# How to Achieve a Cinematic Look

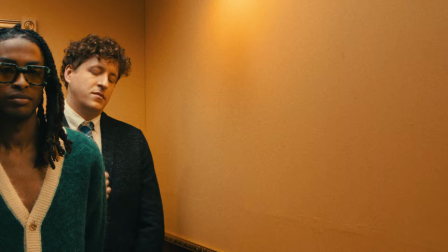0:05 there's a certain desired look and feel when it comes to commercial work this is due to the way that they're directed shot edited and everything in between but how do you achieve something like that and what steps are needed to get that commercial look in this video i'm going to be going over
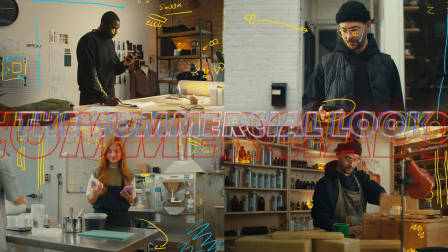0:18 specifically how we shot a commercial for shopify i'm going to break down some scenes look at some lighting diagrams and everything in between what
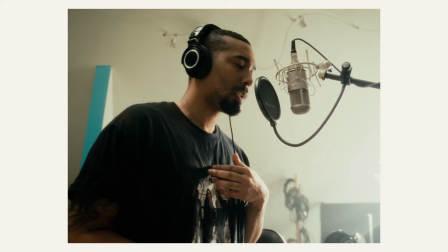0:28 is the commercial look that is a question that could be answered in many different ways but these projects specifically that we're looking at we're looking at something that you
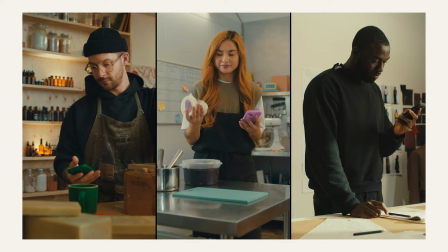0:35 would see on tv or an ad or something like that that is bright and airy it's almost being transported to a different world where everything is lit
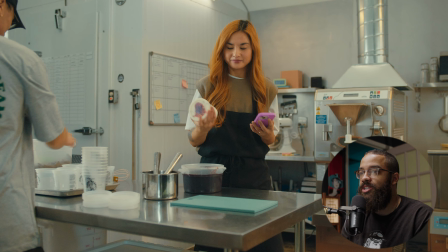0:42 perfectly and there's a certain feeling to it as well the scenes that we're going to be focusing on specifically in the shopify it's kind of the three hero shots we see of each of the characters that are introduced into this by the way if you're interested in how we executed this project there's a
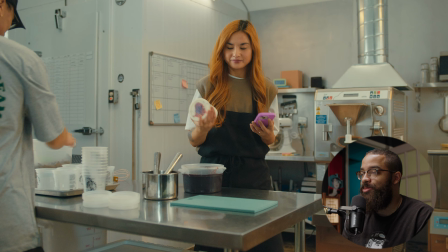0:55 link right here just looking at this image from a glance i classify this as being a commercial look and feeling super lit. When I say that this feels lit that we are sitting in this commercial space where there's pockets of light everywhere there's interest everywhere and the center of the tension which is our talent here just pops.
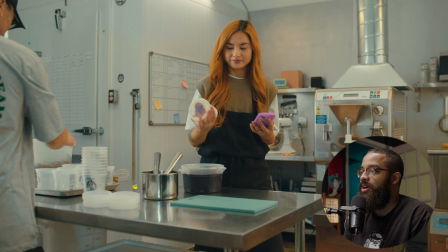1:15 In this scene specifically the main talent was picking up the ice cream which was right over here and then she walks around this table. Now this was an interesting challenge to me because generally when I'm shooting commercials my talent isn't necessarily moving and i'm basically in one scene
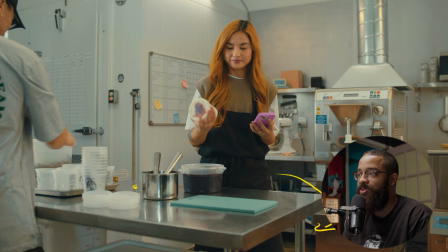1:29 so it was lighting for a walking portion of this which we didn't really use in the edit but i had to have it just in case because the client wanted it i'm going to start off with my key light here and not necessarily the frames but i have a sky panel s60 right here and that is set
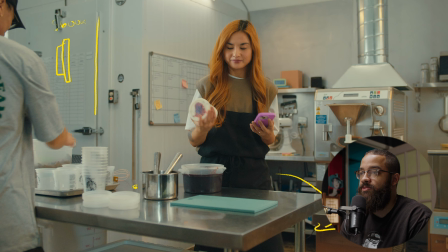1:45 to daylight so i have that at 5600 kelvin and this is shooting through a fast frame six by four i believe and this has one layer of diffusion as well as a grid on it as well. So what that grid does is just kills the spill and then I have it angled off and you can see that it's lighting the table here and then this is like the edge.
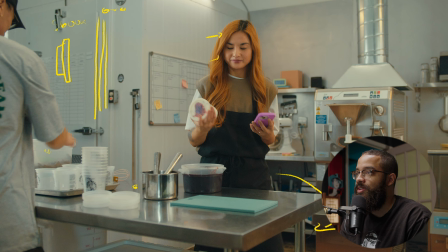2:05 So this is getting my main key source on my talent and then just giving me the nice highlight on the left side of her face. And then because my talent is walking around this way like I said I wanted to have another light here to pop out her face even more because I knew that the
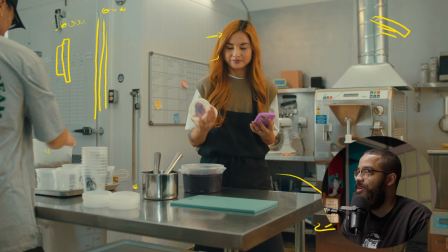2:21 body of this person would block her so i have an amaran f22 and then this is double diffused with the grid on it as well and that's hanging over with a boom so this is acting as my hair light and then also a top light when she walks around
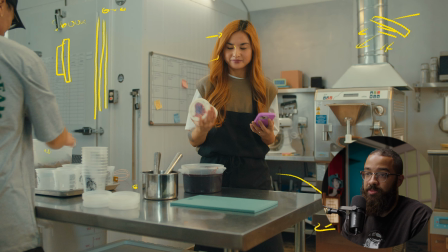2:36 here so this is shooting down this way now those are my main two key sources and then i had a bunch of black material which is
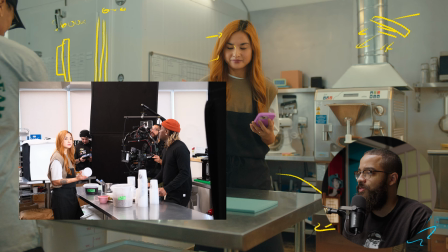2:43 behind me which in this case behind camera so i'll just put that
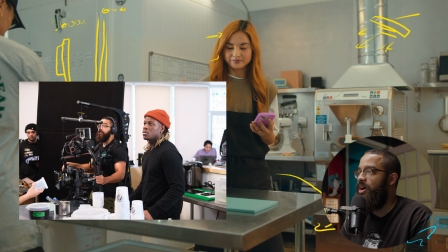2:48 here but i believe it was just two floppies behind me and that was just to add a little bit of contrast.
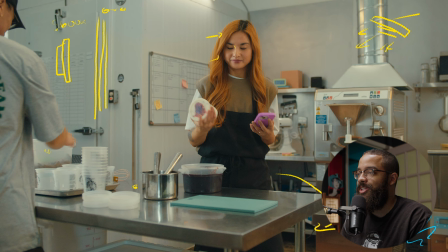2:53 I knew that she was going to be walking around and that I wouldn't have a lot of room and that's the problem when you're shooting like these wide scenes is how do you add contrast back to the face and the way you achieve that is adding more levels to the talent itself from your key side and playing with the natural light that is already in the room.
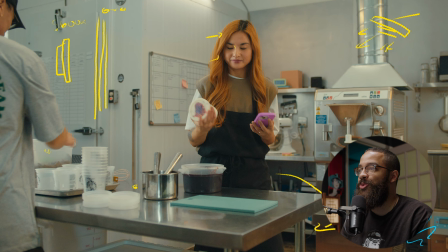3:10 Now the next thing that I'm going to go into is actually how you make things look unworldly or unrealistic in this commercial space. So I actually have a Titan tube set up here and this is acting as a practical light source as well as just giving some interest on this back wall.
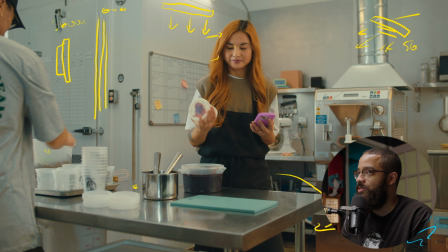3:26 And this is when I start to play with different color temperatures. I lit the main talent with 5,600 Kelvin and then this hair light here is 5,600 Kelvin as well and going to be swapping until when she walks over.
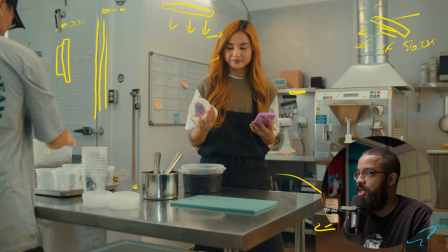3:39 And then I also have little MCs scattered along the place. i love using these mcs and titan tubes and any little light sources just to add a little pockets of light and this is just adding little visual interest so this is just the bare mc at maybe like two percent and that's sitting
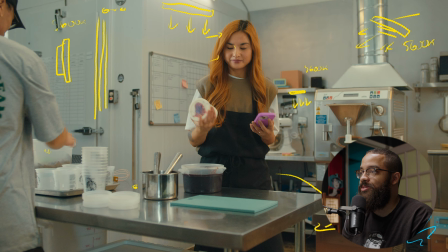3:55 at 5600 kelvin and i'm just looking at these pockets of lights in terms of what makes sense in terms of color temperature not necessarily anything will work here but it's just playing with them on set and seeing like okay does this work do i like this as well. And then you can only see the edge of the other light here, but I have another MC shooting down here.